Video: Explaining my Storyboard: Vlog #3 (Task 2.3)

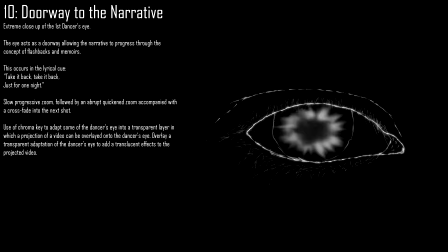503s
We're going to use chroma key within the editing process so that we can get a transparent layer of the eye, and then we can put a projection of the narrative video onto the eye, and then cut a transparency around the iris and put it on top, and then make the cutout transparent so we can still see the eye, but we can see the videos being projected upon the eye.
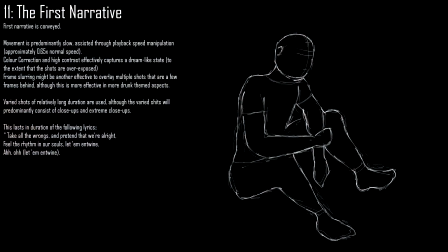530s
Number 11, the first narrative. So this is where the first part of the narrative happens. The movement is predominantly slow. We're going to slow down all the shots to approximately 0.65 times the normal speed. Various shots of relatively long duration, which reflects the music and the lyrics. This lasts in the duration of the following lyrics. Take all the wrongs and pretend that we're all right. Feel the rhythm in our souls, let them entwine. And then oh. Number 12, the first narrative part 2.
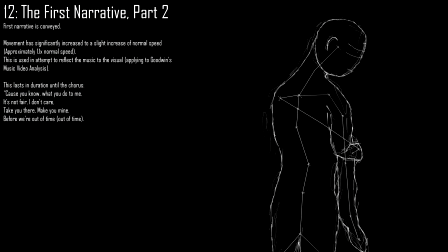558s
So this is the second part of the first narrative, in which movement is slightly increased from the normal speed, so approximately 1.2 times the normal speed. So this is an attempt to apply to Goodwin's music video analysis. The music has gone upbeat, and essentially the visuals will as well. This lasts in the duration until the chorus. Number 13, the performer performs.
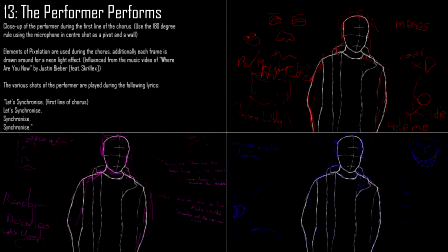582s
So during the chorus, we're only going to have the performance aspects during the music video. So we're going to have close-up of the performer during the first line of the chorus, using a 180-degree rule, using the microphone and centre shot as a pivot. We're also going to use elements of pixelation, which have been influenced from the music video of Where Are You Now by Justin Bieber featuring Skrillex, and this lasts the entire chorus.
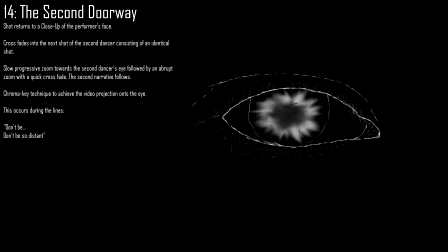607s
Number 14, the second doorway. So we're presented with a short segment of the conceptual again before we're presented with the narrative, and we're going to use the second dancer's eye to bring us into the second narrative.
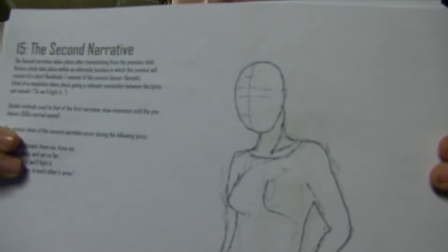620s
Number 15, the second narrative.
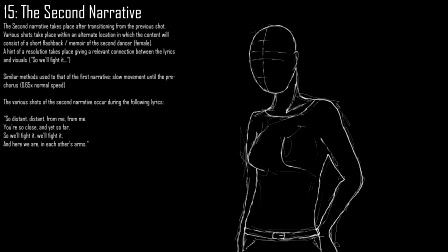622s
This will take place in an alternate location consisting of a short flashback, a memoir of the second dancer, who is going to be female. There's going to be a hint of a resolution which takes place. We're trying to connect that to the lyrics and the visuals, which consists of So We'll Fight It.
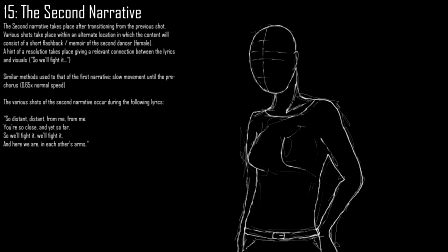640s
Again, similar methods are going to be used to portray the first narrative, so we're going to use 0.65 times normal speed, and this will consist of, during the thorough lyrics, so distant from me, you're so close and yet so far, so we'll fight it, and here we are in each other's arms.
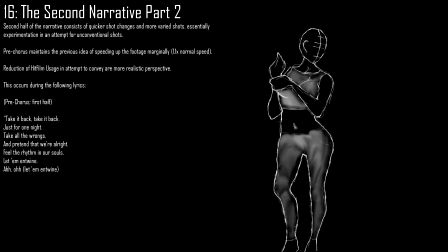659s
Number 16, the second narrative, part 2. So again, similar methods to what was used during first narrative. In the second part, we're going to slightly increase from normal speed, so 1.1, 1.2 times speed again. There's going to be a reduction of hit film usage in an attempt to convey a more realistic perspective,
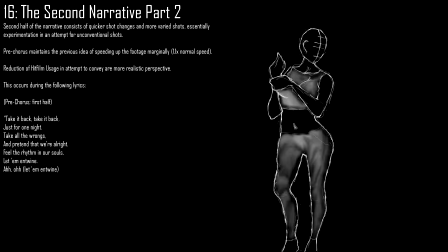678s
and again this is going to last until the next chorus. Additionally, the second half of the narrative is going to consist of quicker shot changes and more varied shots. Essentially, it's going to be more experimentative rather than conventional.
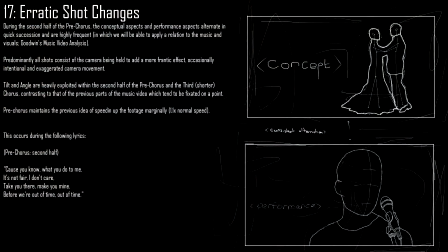694s
Number 17, erratic shot changes. This is the point where the audience are going to start making the connections. During the second half of the pre-chorus, the conceptual aspects and the performance aspects alternate in quick succession
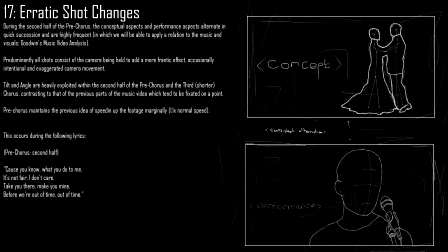708s
and are highly frequent in attempt to connect the performance to the concept aspects. So predominantly all the shots are going to consist of the camera being held in attempt to increase the camera movement even just slightly, so we can link this occurs during the furrowing lyrics. Because you know what you do to me, it's not fair, I don't care, take you there, make you mine, before we're out of time.
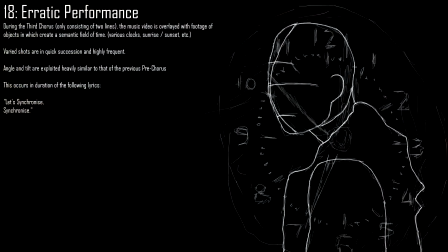736s
Number 18, erratic performance. So during the third chorus, which only consists of 2 lines, the music video is overlaid with abstract videos which develop a semantic field of time, so we're going to show various clocks, sunrise, sunset, etc.